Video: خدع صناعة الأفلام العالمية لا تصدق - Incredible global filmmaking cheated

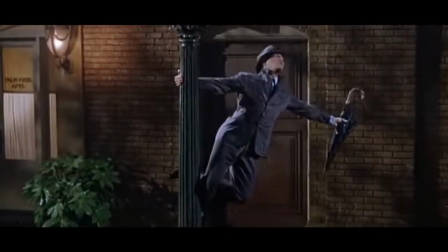In the olden days, what you'd see on a movie set would look pretty much the same as what you'd see in the final film.
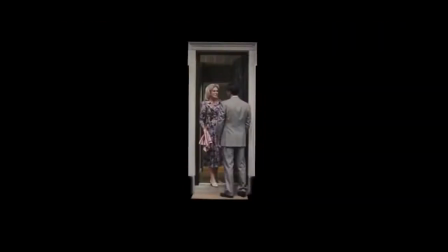But with modern technology giving us the capability of CGI, all you need is a green screen and a couple of props.
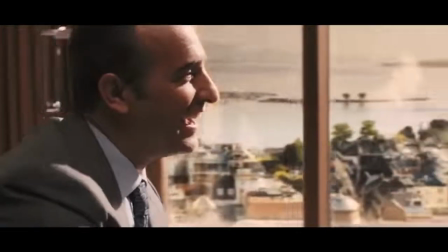And because of this, movie sets nowadays look completely different to what you see in the final movie.
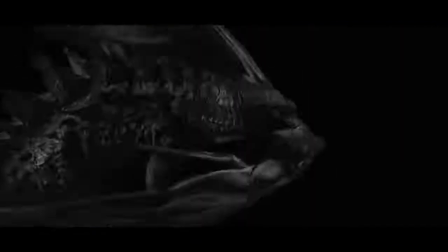So here are some movie clips without the visual effects, for you to see what they really look like.
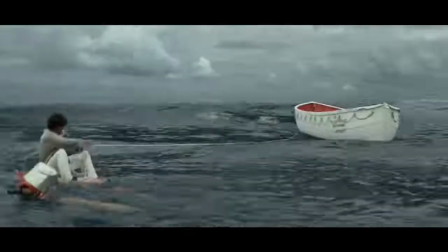Life of Pi In this movie we see that Pi Patel spends most of his time in a boat at sea.
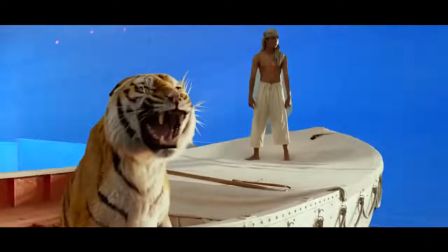Oh yeah, and there's a tiger there too. except they're not at sea and there's no tiger there nearly the entire movie was filmed in front of a blue screen and
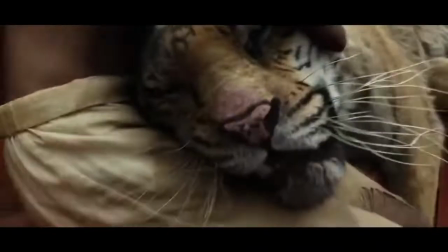the tiger was completely cgi however for the close-up shots where pi has to physically interact with the tiger they did didn't use
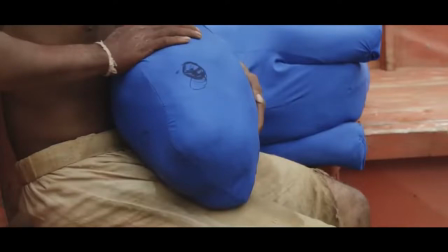a tiger either they used a blue teddy bear with badly scribbled on eyes captain america civil war this
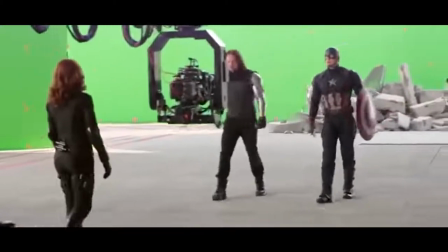film used tons of green screens for locations that you would have thought you could get away without having to use it like the fight scene between Team Iron Man and Team Captain America that takes
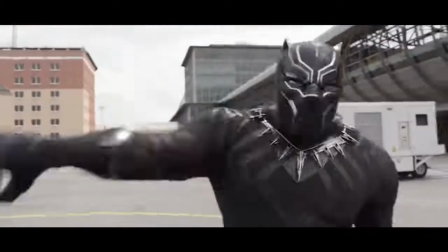place in an airport? I mean, is an airport really something that has to be done with CGI? Apparently so.
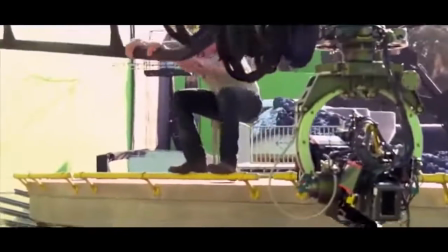But the scene where Captain America stops the helicopter from taking off with his bare hands makes more sense, as that was done at ground level rather than on a dangerous rooftop.
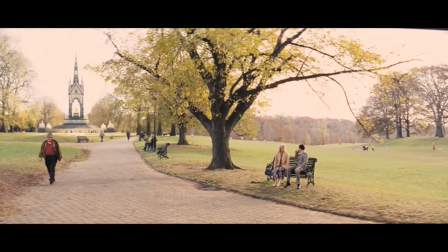The Wolf of Wall Street You'd think that being based on a true story there wouldn't really be any need for fancy fantasy scenery, but this film was full of it.
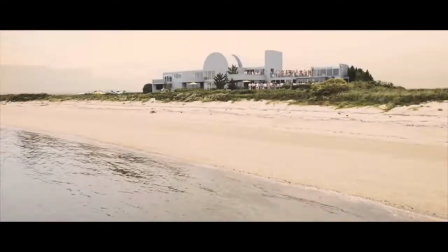It was used for foreign locations the characters visited, to enhance the beach houses that they partied at, and of course for more obvious things like having a lion walk through the office.
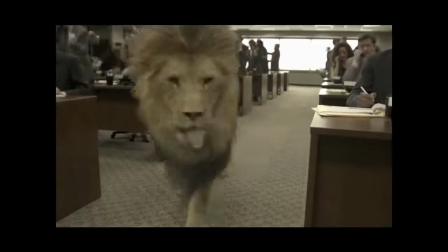Here. Gravity.
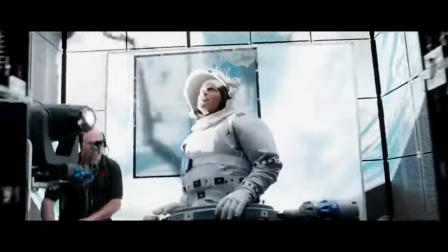This wasn't actually entirely filmed in front of green screens, but in front of TV screens, in order to get the right lighting on the actors' faces.
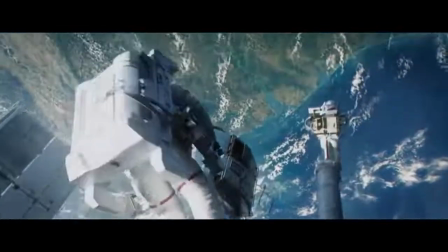But yes, the majority of the scenery is computer generated, as so are some of the props, as some of the controls you think they're interacting with aren't even there.
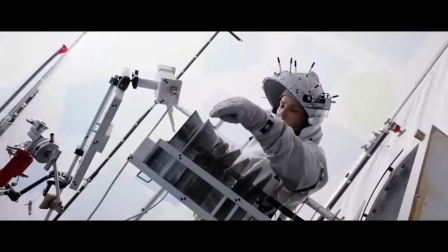I'm not sure if this is clever or just lazy.
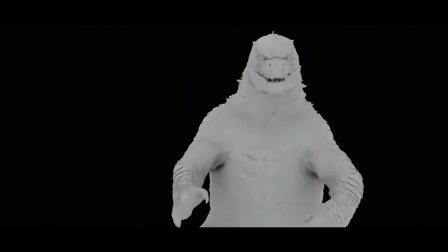Godzilla! Of course Godzilla was completely CGI, because using a guy in a suit doesn't really cut the mustard these days.
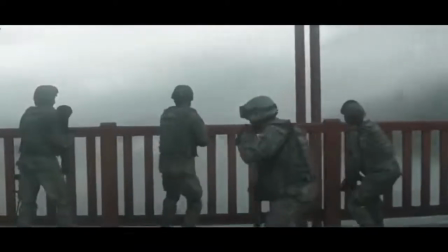But aside from the obvious CGI, there is some CGI that might actually surprise you. For example when the army's on the coast trying to attack the monsters, there's nothing there!
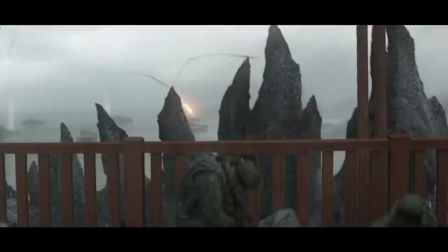Just green screens and a fence and some soldiers. Jurassic World!
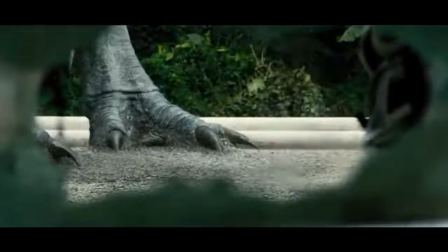Of course this movie heavily relies on CGI as dinosaurs are extinct and dressing an actor up in a dino suit looks, well, we all know what that looks like.
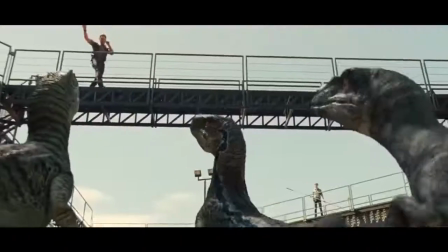So as a result, many of the scenes look entirely different to what's seen in the movie. In many scenes where a dinosaur would appear, actors had to imagine there was something there.
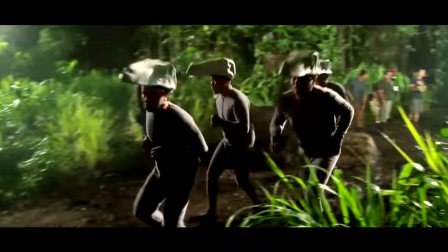And in other scenes involving raptors for example, they had actors with these funny helmets and motion sensors on them for a point of reference.
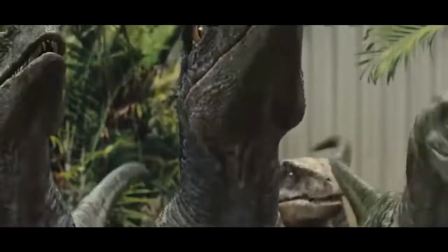And as if creating pretty much all the dinosaurs with CGI wasn't enough CGI, even the scenery was enhanced with cgi made to look even more amazing batman versus superman in dawn of justice
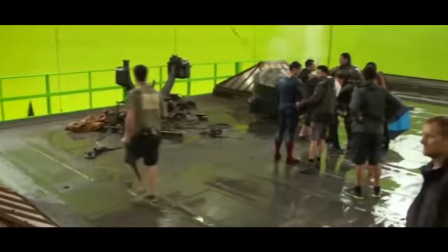most of the gotham city scenery was done with cgi and being a fictional city this was to be expected but
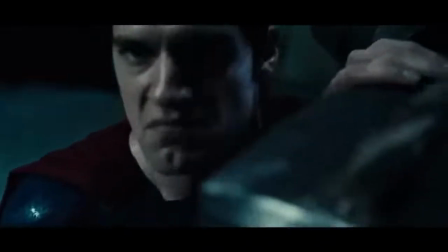what's surprising is that they used cgi for batman's powered armor in order for the actors to be able to move around more freely and for a huge chunk of the fight
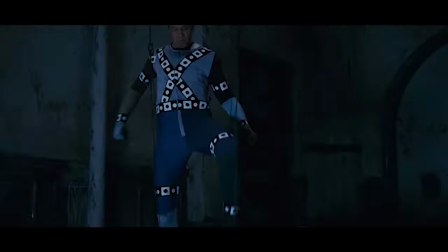it wasn't even ben affleck fighting it was just a stuntman huh what did you think of these scenes did they look completely
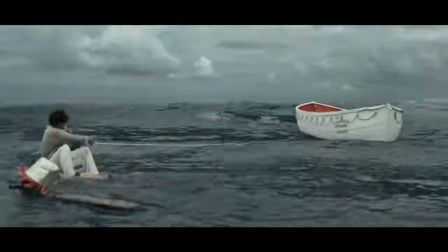different? Let us know in the comments below.